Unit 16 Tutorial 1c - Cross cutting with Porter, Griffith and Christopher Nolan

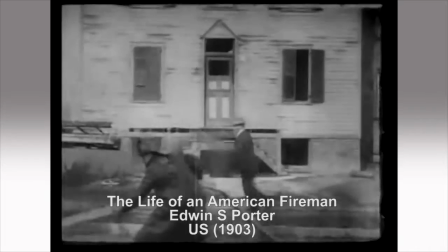[0:08]
Porter's use of cutting in 1903 helped audiences make the
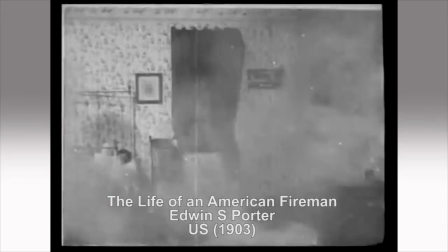[0:13]
link between two actions going on at the same time in different locations.
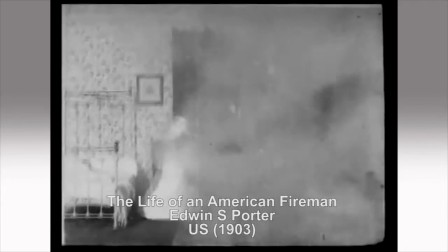[0:18]
There is some debate about whether cross-cutting can be found in his next film, The Great Train Robbery.
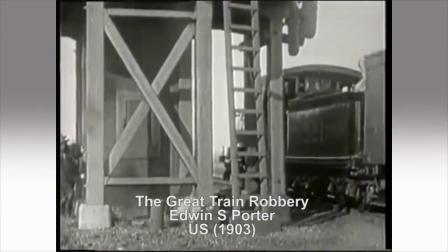[0:24]
However, I'd argue that the seeds of it are there. In this scene, we see the robbers entering the train.
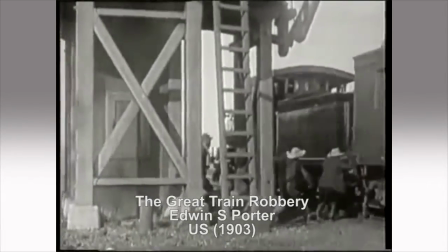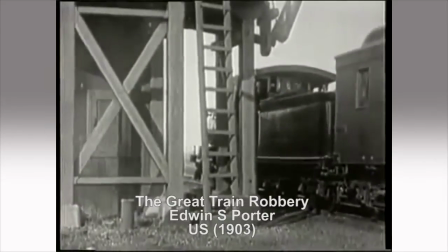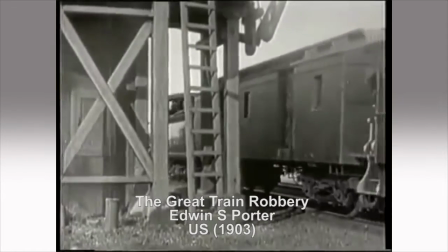[0:45]
The film then cuts to the security guard, who is watching the money being transported.
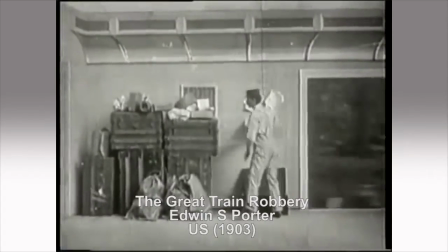[0:52]
As some time passes before the robbers enter,
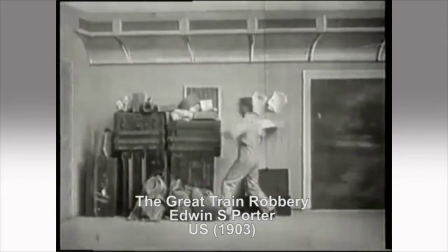[0:55]
I would argue that the audiences did make the connection that they were approaching the guard's carriage from another location.
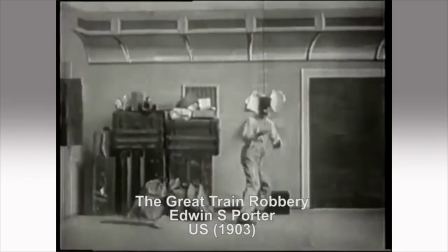[1:02]
Even though the audience couldn't see the robbers, and although it only contains one cut across two locations, it's a workable form of cross-cutting.
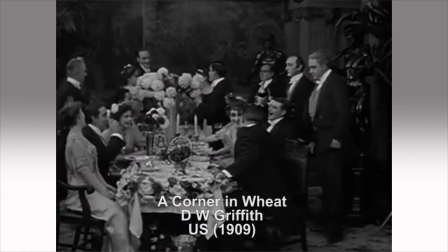[1:14]
It was D.W. Griffith, however, who pushed the technique of cross-cutting further, in this excerpt from A Corner of Wheat.
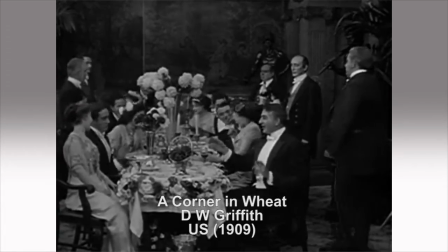[1:22]
The wealthy tycoon celebrates his successes in the wheat market, and this is cross-cut with a shot of people who now cannot afford bread.
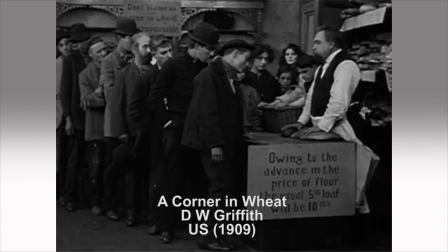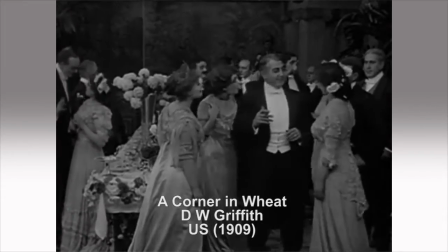[1:37]
The cut back again to the wealthy people enjoying their food amplifies the disparity between the rich and the poor.
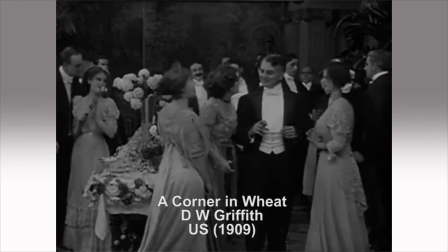[1:46]
Much has been made of the fact that Griffith contributed to practical editing techniques in the US,
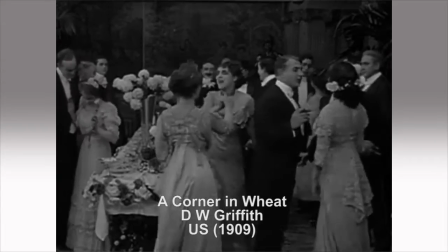[1:52]
whilst in Russia more creative explorations were being devised.
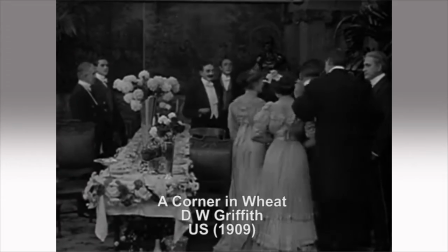[1:56]
This is certainly true, however Griffith's creative use of editing for emotional impact cannot be denied in this scene.
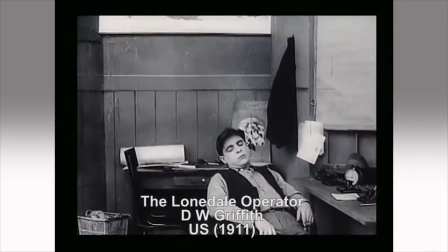[2:06]
However, it was Griffith's film from 1911, The Lonedale Operator, that really showed what cross-cutting can do.
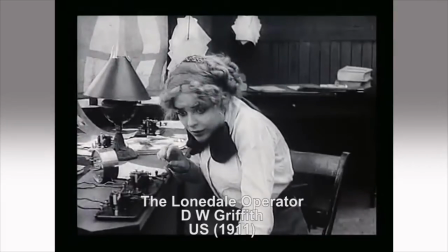[2:15]
His cutting between the operator calling for help and the man on the other end of the line added a real sense of danger and tension to the scene.
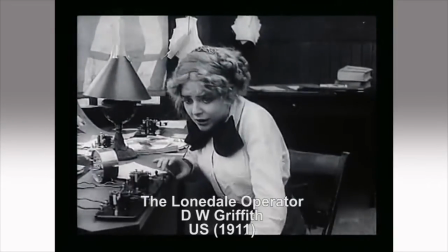[2:23]
It greatly heightened the emotional impact of the moment for the viewers, and it's a pivotal moment in film editing history.
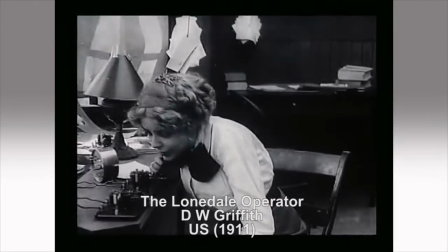[2:33]
This technique of cross-cutting between locations to add tension to sequences has changed very little from its conception over 100 years ago.
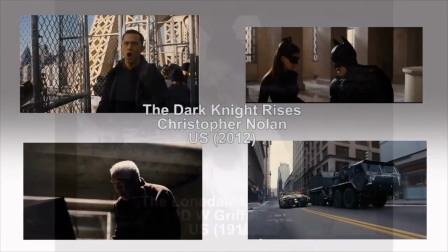[2:43]
Christopher Nolan used the technique extensively in the last two films of his Batman trilogy,
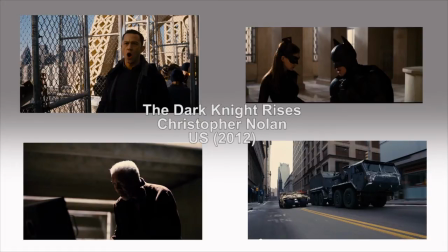[2:50]
frequently cross-cutting between multiple locations and action in order to juggle multiple storylines, strengthen how closely linked together these sequences are, heighten the tension, and ultimately strengthen their dramatic impact.
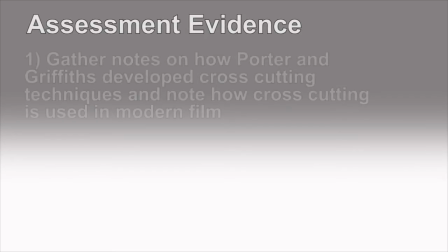[3:08]
At this stage, it would be worth gathering notes on how Porter and Griffith developed cross-cutting techniques in early cinema, and then reflect on how these techniques are still used by today's modern filmmakers.
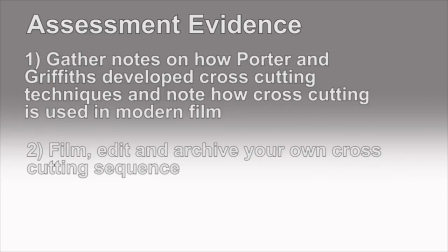[3:22]
To develop your skills as a filmmaker, you should also film and edit your own cross-cutting sequence, and keep the material which could be useful for later assessment of learning outcome 1.